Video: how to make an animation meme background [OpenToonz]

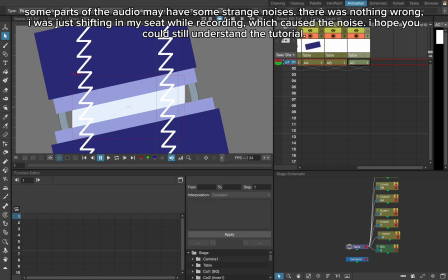490s
lines L and lines R. Alright, now that we're done with that, we're going to be animating it.
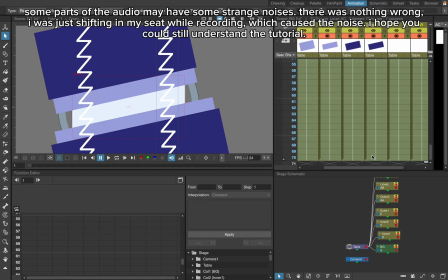504s
Gonna extend it to about 12 frames, like this.
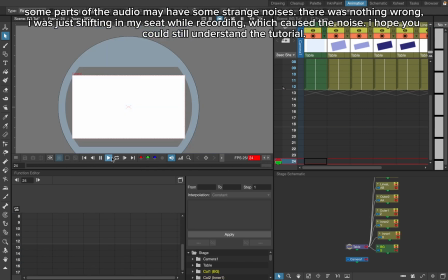512s
That was a whole lot of me trying to figure everything out.
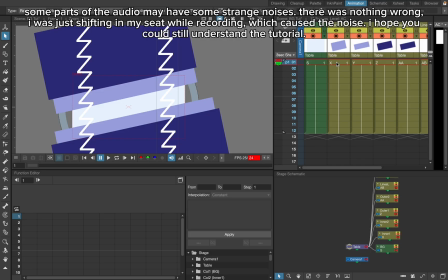517s
Instead of speeding it up, I just cut it off. So because it didn't really have anything to it, and also I'm pretty lazy.
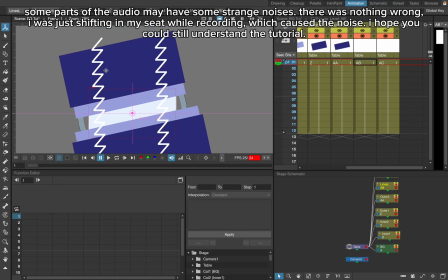526s
And I decided, no, I'm not going to click a few buttons. I'm just gonna delete everything. So now we're just going to get into animating. Press the Z key to make a keyframe, and we're going to start with
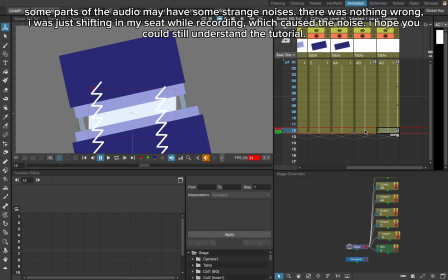546s
the lines. Remember to set the X to 0 millimeters every time you move it, so that it's only the Y. It's only the Y of
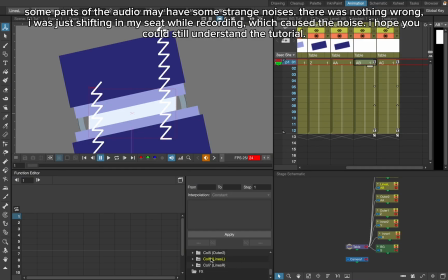561s
the lines moving. Now that looks there.
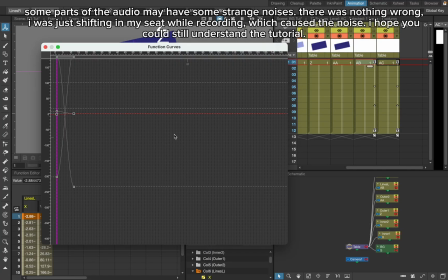569s
I put a graph in it. I don't know what to say. Anyways, we're just gonna be clicking that and clicking linear interpolation. Oh, but I did the wrong one. Linear interpolation, and
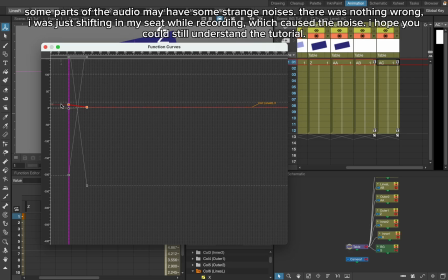589s
the last one, linear interpolation as well. But you know what?
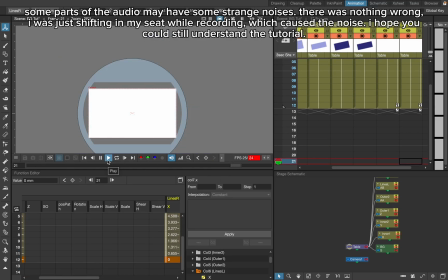596s
Yeah, okay. Now it looks way worse.
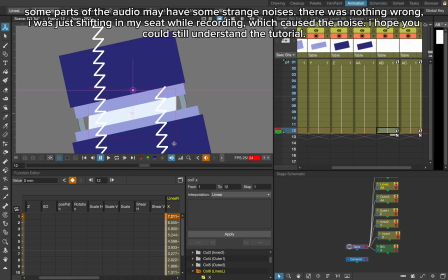601s
This is where we are going to be decreasing the amount of movement that the lines are going to have. This is important because we don't want any of our parts being too fast or too slow,
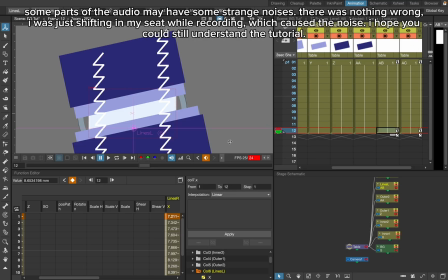621s
which is very necessary if you want an aesthetically pleasing background. Okay, if we do that, that's way better. Now it's time for the inner and the outer, whatever you call it.
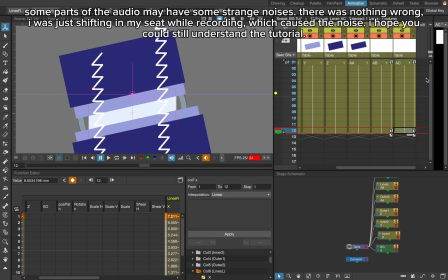638s
I want to add a little bit of delay to it, but after I'm done with this. I'm gonna need to add some more keyframes and remember to add some delay, so that it looks like there are two different parts.
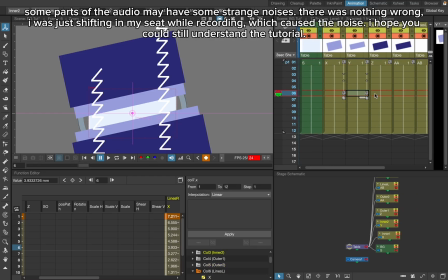655s
And that's going to really change how it's like. There you go. I forgot to add the delay.
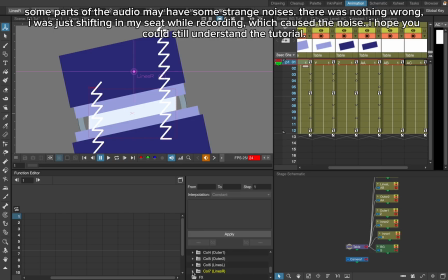Let's just do that real quick.
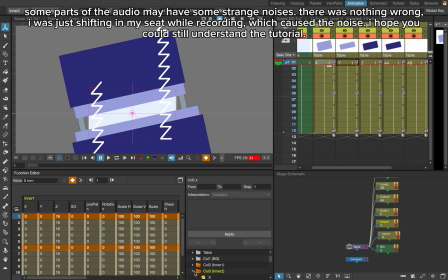683s
We want to add the keyframes to different times so that it's
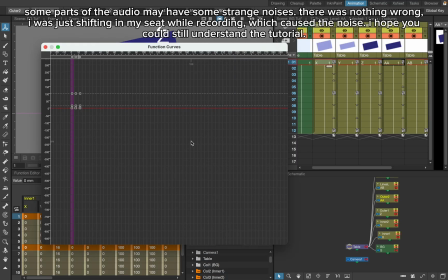691s
smoother and looks like we want it to look like. But first, I'm gonna look at this. We're gonna look at the function curves. We don't need them right now because we didn't add any movement to our parts.
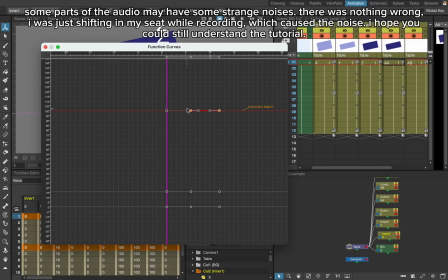709s
But let's just, we don't want to set it to linear interpolation though.
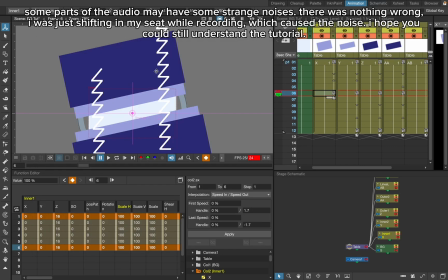715s
We want to have a curve so they can ease out and ease back in. That's going to make it look better and look how we desire it to look like.
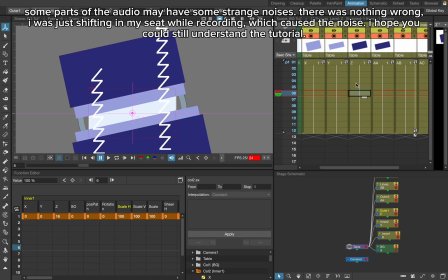732s
First, we have to actually set the delay for the keyframes because we've been talking about that for a while,